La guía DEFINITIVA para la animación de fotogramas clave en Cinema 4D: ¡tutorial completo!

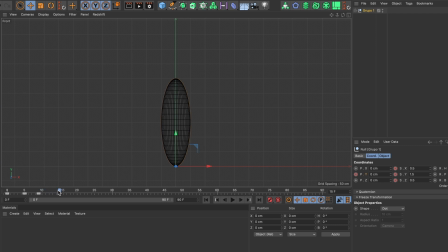Avance 5 fotogramas y ahora moveré la esfera hasta donde quiero que termine el robote.
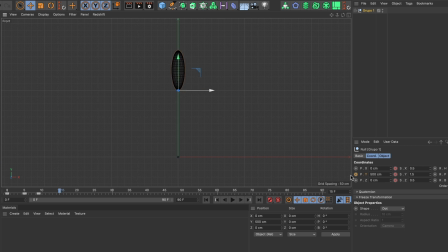Una vez que esté satisfecho, agregaré otro fotograma clave al valor de Y de la posición. Esto luce bien. Ahora, en este fotograma clave, también quiero que la esfera recupere su forma original,
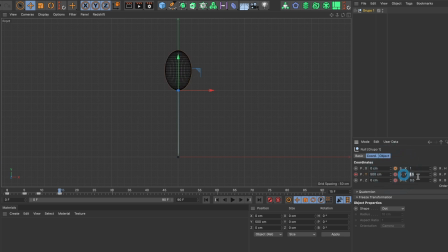así que cambiaré los valores de escala X, Y y Z a 1 y agregaré fotogramas claves para cada uno. Esto se ve genial. Me moveré 10 fotogramas hacia adelante.
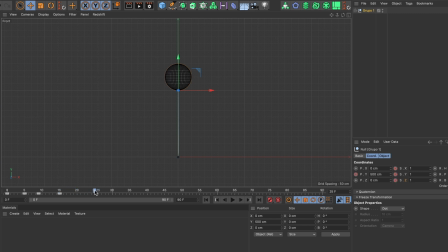Estos 10 fotogramas es donde quiero que la esfera se mantenga a flote antes que caiga. Agregaré un fotograma clave al valor Y de la posición. ¡Perfecto! Avanzaré 4 fotogramas.
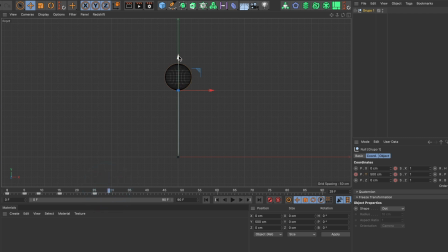Aquí será donde la esfera cae y toca el suelo Colocaré la esfera en el suelo y agregaré otro fotograma clave Esto se ve bien
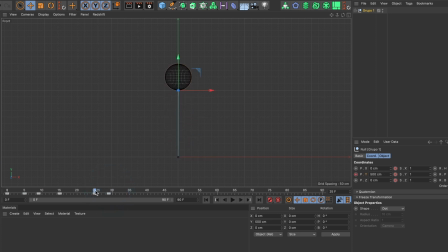Volvamos a nuestro penúltimo fotograma clave Y aquí es donde queremos que la esfera comience a cambiar su forma Agregaré un fotograma clave a los valores de escala X,
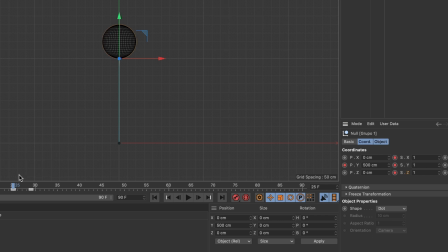Y y Z Ahora me dirigiré al fotograma clave donde la esfera hace contacto con el suelo y cambiaré el valor de la escala Y a 1.5,
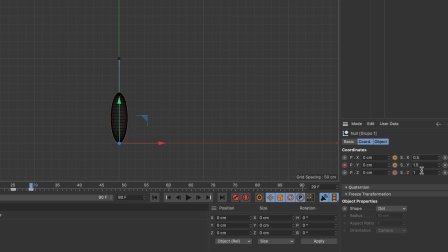el valor X y Z a 0.5, y agregaré fotogramas claves para cada uno. Cuando obtienes una vista previa de la animación, la esfera se estira hacia el suelo.
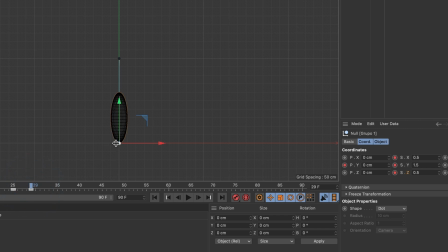Ahora necesitamos crear otro fotograma clave para el impacto. Avanzaré tres fotogramas. Aquí cambiaré el valor y de la escala a 0.5. El valor x y z lo haré 1.5.
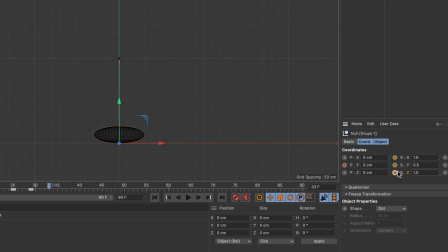Queremos que la spara tenga una pose aplastada para mostrar el impacto en el suelo. Agregaré fotogramas clave. Y mueve cuatro fotogramas hacia adelante para agregar nuestro pose final. Cambiaré los valores de escala de nuevo a 1 y agregaré los fotogramas clave.
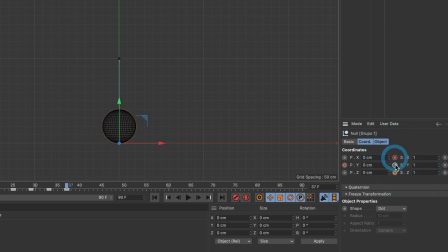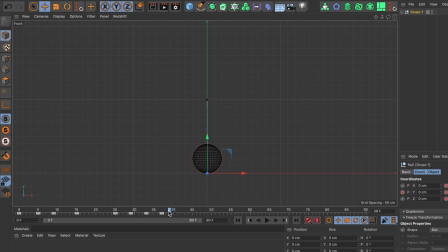Esto se ve muy bien. Cambiaré mi línea de tiempo para que solo tenga 50 fotogramas en el lugar de 90. Escribiré 50 aquí y presione la tecla Return.
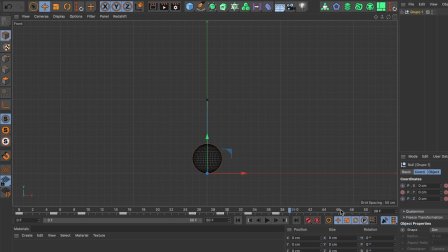Ahora puede ver mi línea de tiempo que termina en 50 fotogramas, pero visualizaré la animación una vez más. Se ve bien. Ahora quiero volver a esta sección aquí,
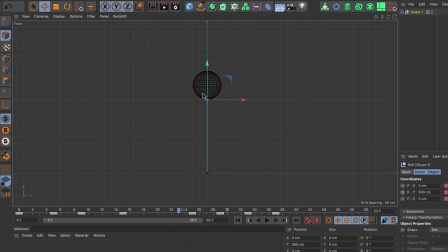porque quiero que la esfera entre y salga con facilidad en lugar de quedarse quieta aquí.
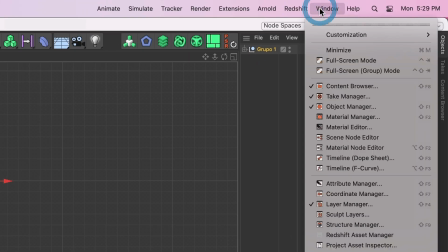Dirígete a ventanas y selecciona línea de tiempo.
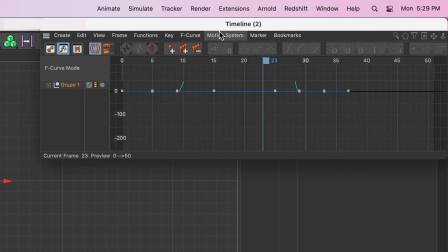Ahora arrastraré esta ventana debajo de mi línea de tiempo.
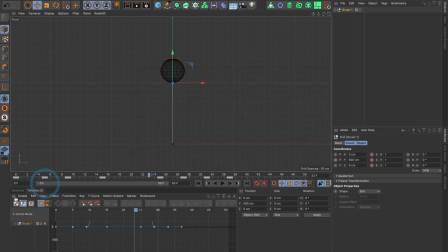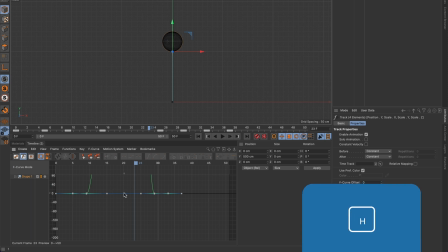Seleccionaré mi capa Grupo 1 y presionaré la letra H en mi teclado para ver los fotogramas clave. Aquí seleccionaré los fotogramas claves y moveré los controles de anclaje para crear una bonita curva.